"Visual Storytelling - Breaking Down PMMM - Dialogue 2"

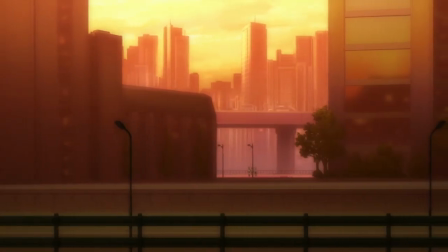2134s
movie so again two back-to-back scenes that meaningfully express the ideas in their heads and how they think about the world when
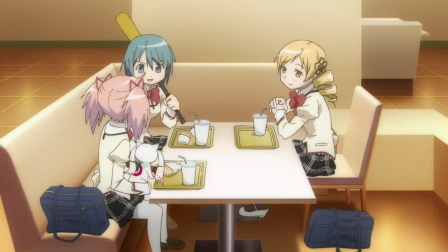2142s
you talk about good writing when we say show me not tell me this is exactly what we're talking about why do we believe that sayaka meets a different fate than
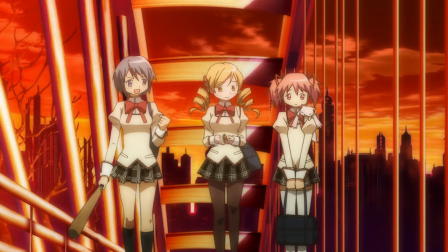2151s
Madoka. Well, it's because they think about the world differently and their actions are going to be different because we saw it all in these episodes. It just takes a bit of time for the plot to catch up to the point where they're going to directly conflict in the rain. And if you would have sat me down and stopped it right at this point and said, clear and sweet, what do you think is going to happen to Sayaka in this part?
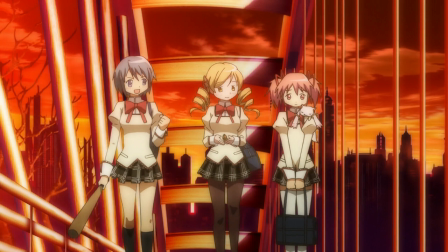2170s
I was going to say, oh, she's going to meet some tragedy because she's thinking about the world in far too black and white. That's shown when she mentions Homura. She doesn't refer to her by name. She uses the words to piss me off,
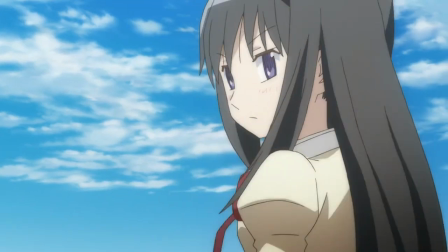2181s
but the shot of Homura turning around here doesn't have any type of filter or warping or any
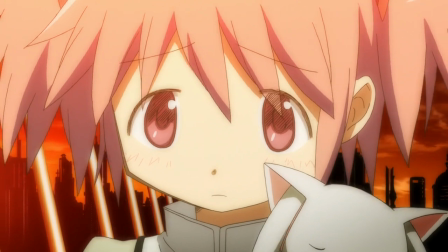2186s
type of setup that would allow it to be read in any other way than just a normal girl.
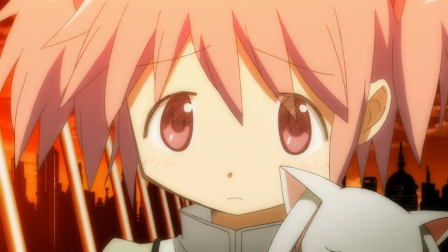2191s
Of course, this is implied to be Madoka's perspective by her face coming in on the next shot,
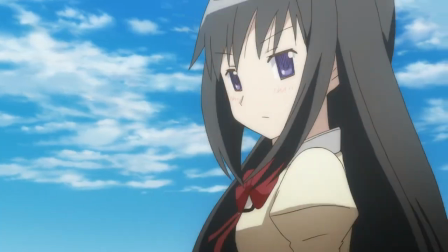2196s
but her equivocation there on I Wonder is a third element, a third example differentiating the two's mindset.
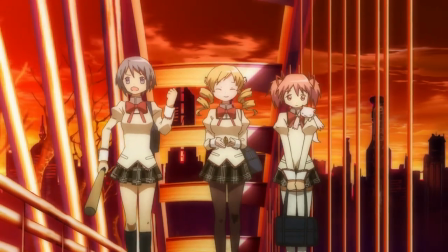2203s
A final word from this scene in the blu-ray version as they go over this bridge they're again walking and they're again kind of not moving anywhere on the
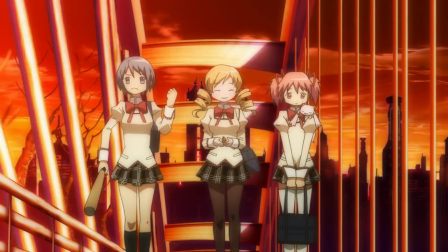2211s
screen so it implies that type of effort but no progress as opposed to the roof scene now they're actually doing something they're walking they're taking an action but they're not any closer to solving this riddle in the next scene our friend goethe is back with faust this unlike the runes
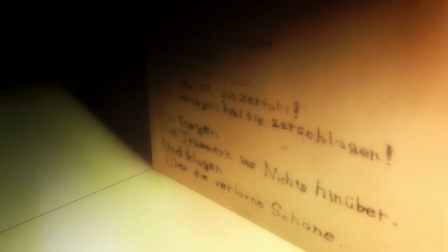2227s
is written very clearly in german which means you'll able to interpret it on your first go through and i believe this was used to go back and decode the uh runes to kind of figure out if we were talking about goethe in that first uh shot of the series but here it's front
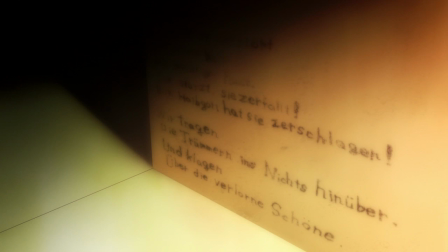2242s
and center it's asking you to go online and interpret this german so now we know what we're dealing with we know this is a story about making a deal with the devil about being dragged off to hell about the futile struggle of the human condition and eternally failing sure we don't
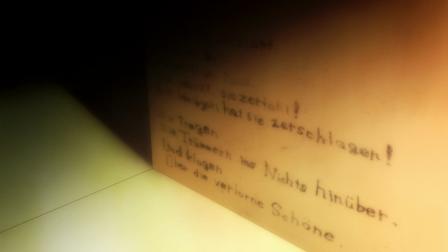2259s
have the full context yet but now we have a pretty good taste of the references the show wants to invoke the translation of this is um well it'd be an understatement to say it's open for uh interpretation let's look at it um at a glance from somebody who could speak german i mean i look at it and all i see is
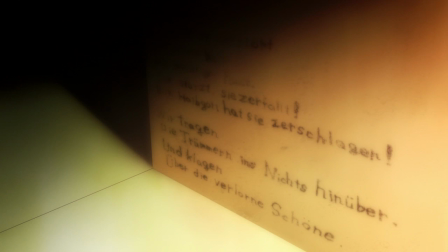2276s
okay that's german however my friend blog here might have a different perspective is is that from from faust yeah yeah this is the madoka quote in faust episode two should i just translate the whole thing no i have the translation right here it's on the i just
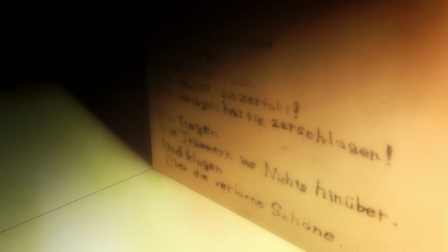2293s
wanted to um kind of talk about like when you're looking at this what are you seeing first and like because i'm just seeing it and i'm going oh it's german uh but you're seeing it and you can understand the words so i think those three at the end there kind of really pop out because of the way the
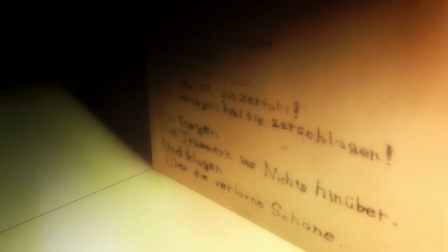2309s
shot's structured um yeah they're bigger and they're brighter like the other ones they kind of merge in with the background because of like the yeah like the little contrast so those are the ones that stick out they're also more spaciously written if you look at the font yeah like as
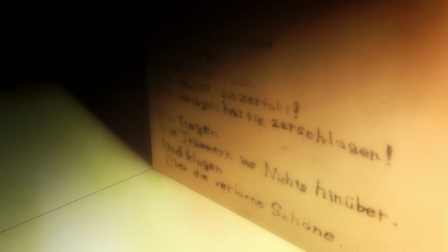2328s
if someone wrote them and like they got bigger towards the end yeah yeah yeah so yeah zerschlagen to destroy shatter nichts hinüber ah die Trümmer nichts is nothingness and hinüber is like over like die
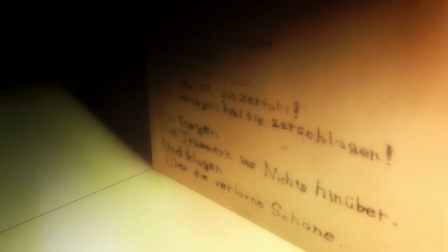2348s
Trümmer ins nichts hinüber they carry over the the shattered pieces yeah like over into nothingness ins nichts hinüber means like over into nothingness they carry them into nothingness that seems very strong for me or the first symbol that jumps out for
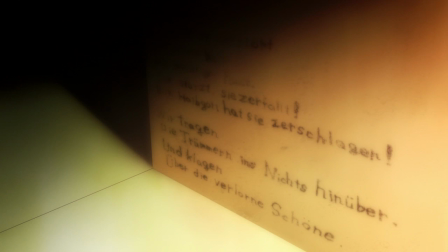2367s
me is the grief seeds of the witch's labyrinth comes up so that kind of feels to me like grief seeds and then the final line there you said shown is beauty what's the final line?